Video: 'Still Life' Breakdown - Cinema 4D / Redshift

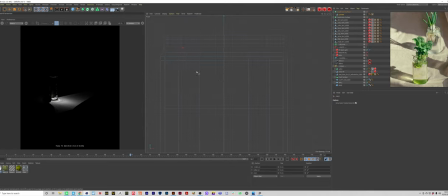246s
We're actually doing this with a cylinder this time and we're trying to go off the reference that's happening on the right hand side.
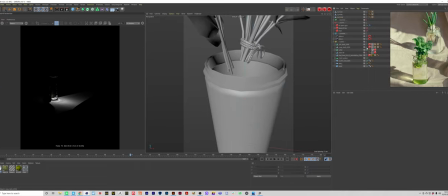252s
I do want to shout out that this piece was inspired by a great still life photographer called Mary Russell.
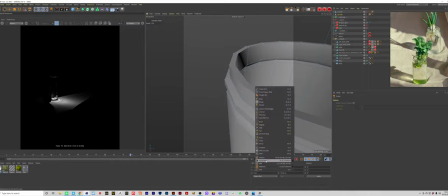259s
I'll drop her Instagram in the link below. She's got some really awesome work.
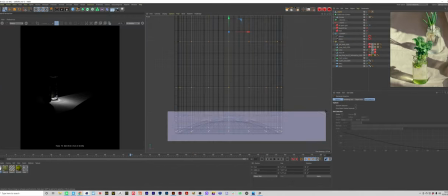264s
I did use other references but the majority of it was inspired by the piece you're seeing on the right hand side in that Pure Ref mood board.
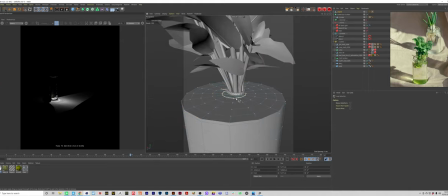273s
Big shout out to her.
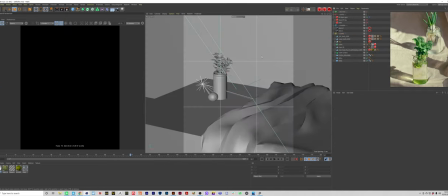274s
I'll drop a link in the description so yeah I'm using a cylinder this time this allows me to kind of control the topology a bit more allows me to keep it a bit more low poly and use subdivisions to really drive the smoothness of it and it kind of just makes it a
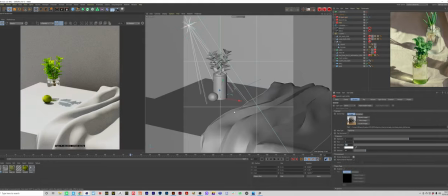291s
little bit easier and gives you a more realistic result it allows me to create a thickness to the wall and then also put liquid inside
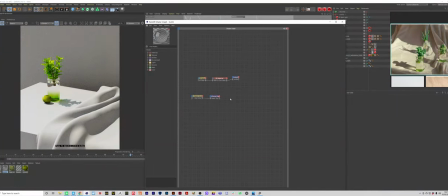299s
which you can kind of see in the glassware now which really helps to kind of add another layer of depth to the piece because you can see the
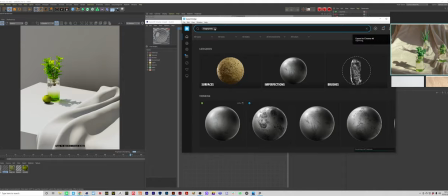307s
refractions of that foliage asset through the glassware which kind of just adds a nice detail.
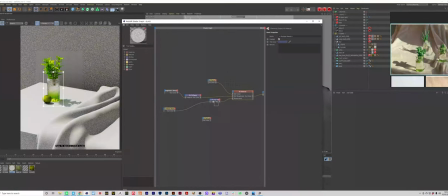314s
So I added that green gradient into the glass like the reference we're seeing on the right hand side and that was a pretty simple setup.
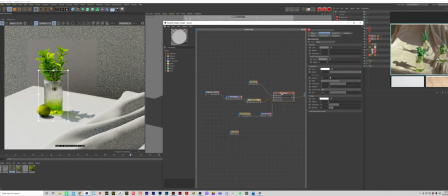322s
I've literally put a green to white ramp into the refraction color because by default the refraction is white so if we just tint it green a little bit it's going to change the color of the glass so add that in
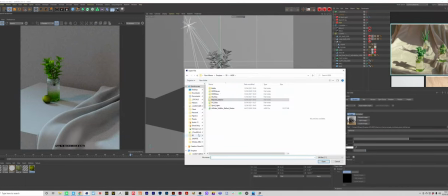335s
and then I'm also adding just some imperfections such as scratches and fingerprints
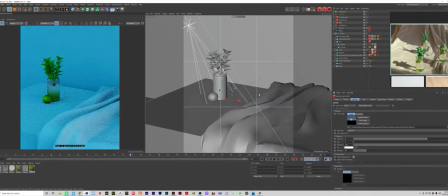339s
again just trying to dial in a little bit more detail add to that photorealism
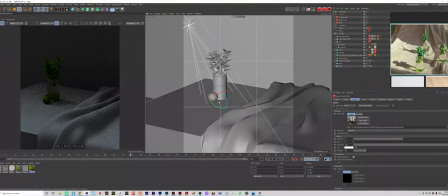344s
and starting to just layer up different effects to to get it
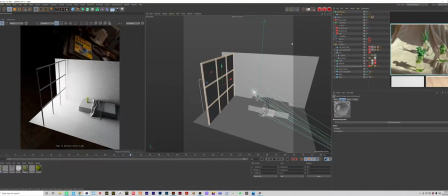348s
closer to as photorealistic as possible so here I'm starting to build the lighting and the scene itself I wanted to give it this natural kind of window
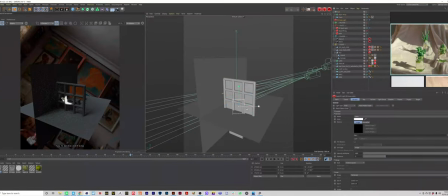357s
lit feel so I start off by trying to use a plane and dragging that into an atom array which is a pretty simple way
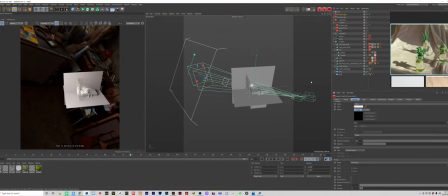365s
to set up a window and we do get some quite nice results but in the end it wasn't giving me the result I wanted so I actually dived into
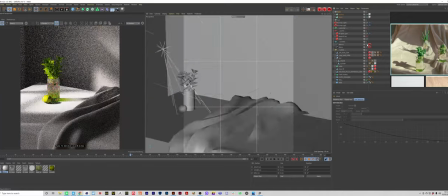372s
the scene from my previous tutorial about interior lighting and I just
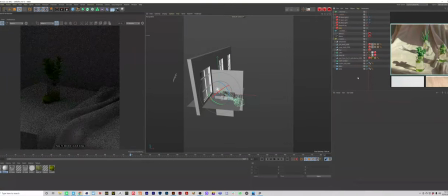378s
drag in those windows from that scene into this one and that seems to work a little bit better.
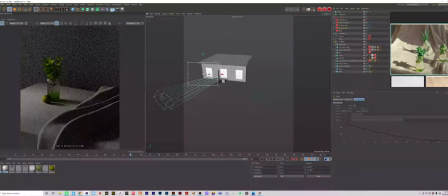384s
So it is important to build your scene outside of what your camera is seeing because that is going to affect your lighting especially with glassware
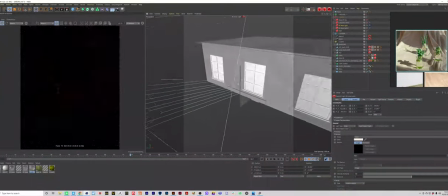393s
like this where you're picking up the reflections and refractions from all around you you really do want to build up the scene just a little bit just you
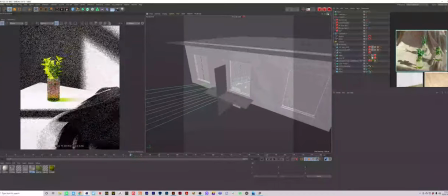402s
can get more realistic lighting and reflections and refractions in your glassware it seems a bit tedious especially if you're not seeing
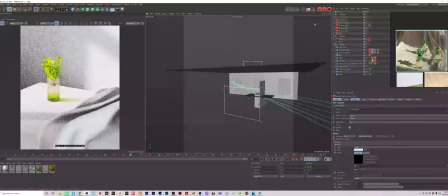410s
it in the scene but you never know if you want to like switch up the camera angle you've got that extra extra level of detail there if you need it so So
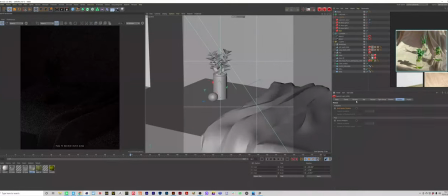419s
you can see we're starting to get some really nice detail from that window now.
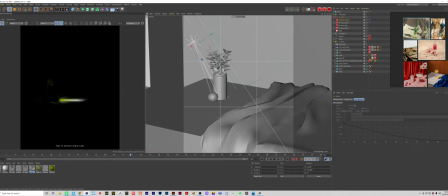423s
And we're actually able to kind of shift where the focus of this piece is, which is really nice.
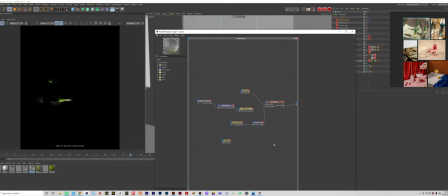430s
So now we're just dialing in those caustics like I mentioned earlier. And now we've added that green color into the glass.
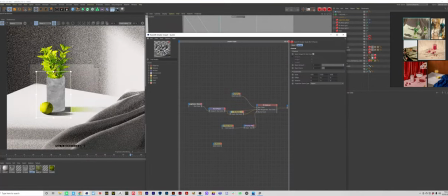435s
We're getting some really interesting results, which is really nice as well. So here just going back into those surface imperfections and tweaking them slightly.
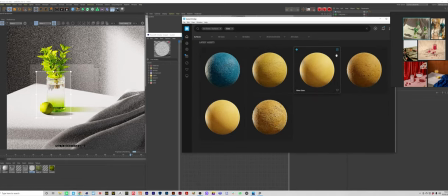445s
they do actually affect the caustics quite a lot because if you have quite a
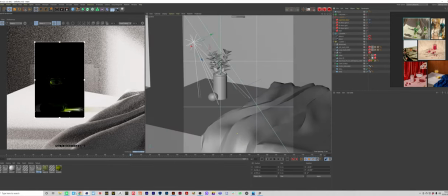450s
rough finish to the glass it's going to smooth those caustics out whereas if you have a
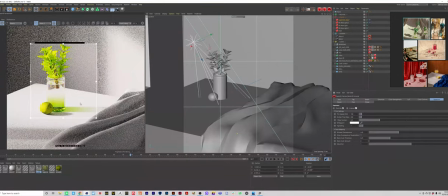455s
very clean sharp glass with sharp reflections you're
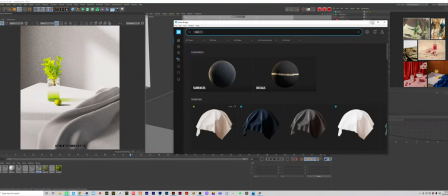460s
going to get more interesting caustics so it's kind of just finding a balance a
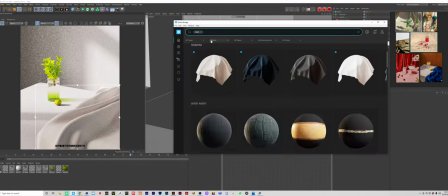465s
nice balance to get some interesting caustics so here working on the texturing again diving into Quixel and
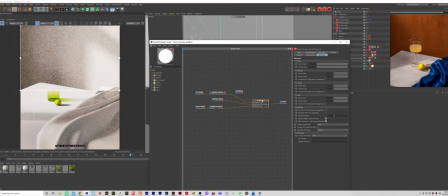472s
they've got a really good collection of textures in there so I just grab one of their fabric ones and I do tweak it slightly.
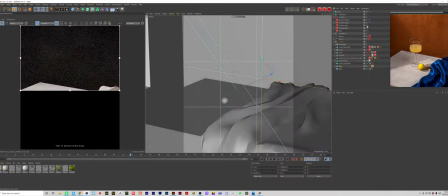479s
I typically kind of will drag in a material and then just tweak it to the kind of look I'm going for.
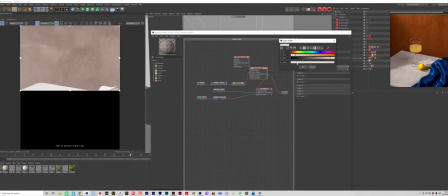484s
Maybe I'll start to layer it up with some extra things as well so you can see with that concrete texture.
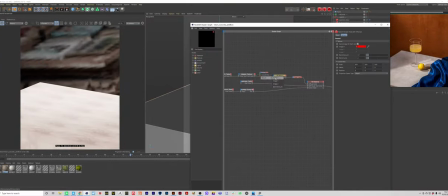489s
I dragged it in but I had to adjust the scale,
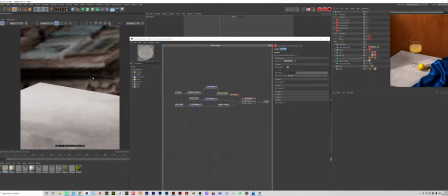493s
change the kind of color and the hue of it and then I layered it on top with some more concrete textures just to
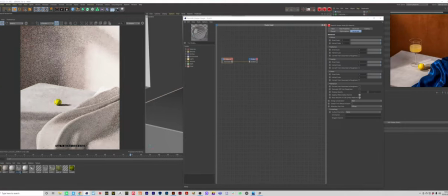499s
kind of help again building that realism add some extra level of detail which kind of all adds up for
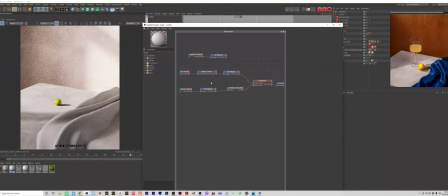505s
the final piece so I'm trying to keep it with that still life vibe so it's quite like neutral but warm colors at the
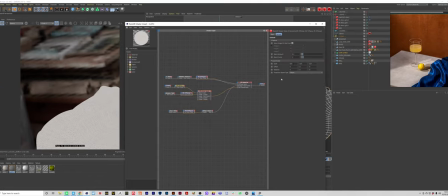512s
same time so the concrete has got this quite warm color to it so does the cloth and then for the floor we just give it more of like a
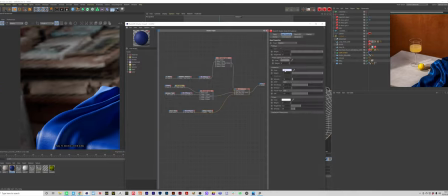520s
a neutral concrete texture I suppose and you can see here I'm being like heavily inspired by this inspiration on the right hand side and I do actually
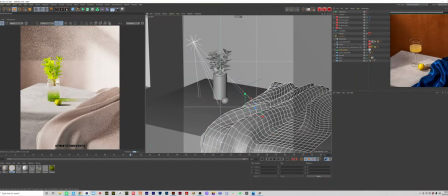529s
try to go for this kind of blue valvety glossy I suppose silk material but I didn't feel like it was really working with the piece again
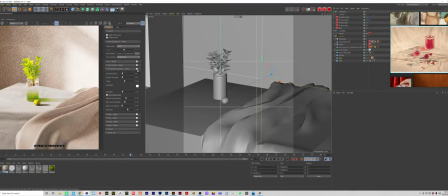538s
I wanted to keep it with that still life vibe so I think having these more kind of neutral warmer tones worked better for my piece in particular.
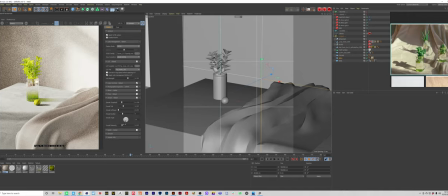548s
So I'm pretty happy with how this is looking so now you can see I'm starting to adjust the
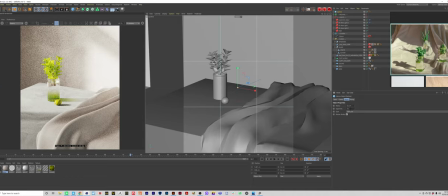552s
post effects so looking at the photographic exposure which I typically will
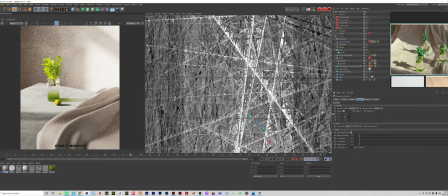557s
always enable just to kind of get more realistic lighting results from
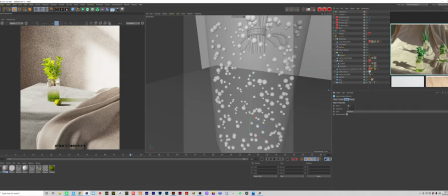562s
your camera and then also going in and adding a LUT just
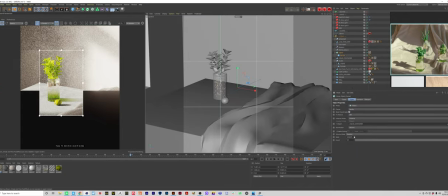567s
as kind of like a subtle color correction so you can see there I was just adding some bubbles to the inside of our glass which are really subtle
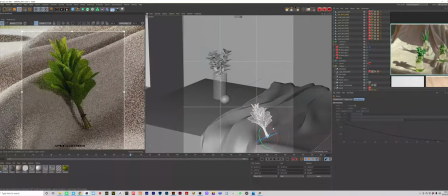574s
you can't actually really see them unless you zoom in close but again just dialing in that detail and the way I did that was just
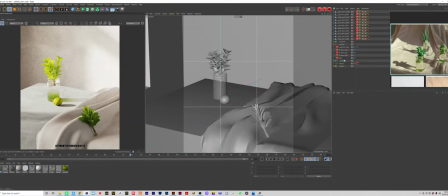580s
by creating some spheres putting them in cloner and selecting our glassware
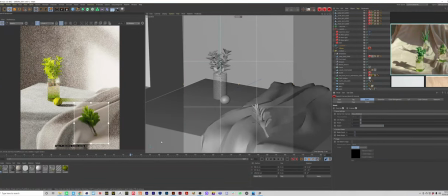585s
object kind of as the mesh to clone onto and then changing it to volume so
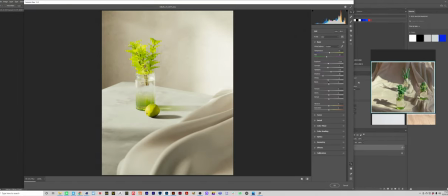591s
it's going to clone those bubbles inside the glassware so to finish off this piece we're diving into Photoshop doing some really subtle color correction just bring a few more green tones into the piece to kind of make those elements pop within the glass adding a subtle kind of color correction and
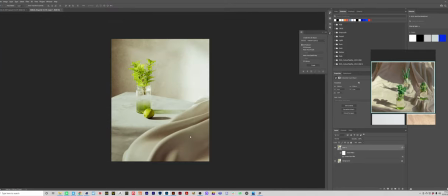609s
warmth to the piece to kind of drive home that still life feel and then that is pretty much it so hopefully you guys found this breakdown helpful if
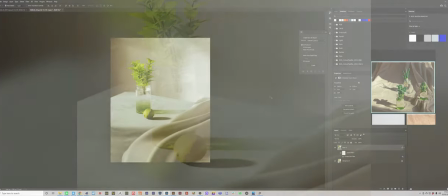617s
you did let me know in the comment section down below I'd really appreciate it if you did like this video hit that thumbs up button
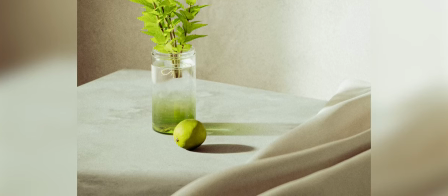623s
hit that subscribe button hit the notification bar you know the drill and I will catch you in the next video alright peace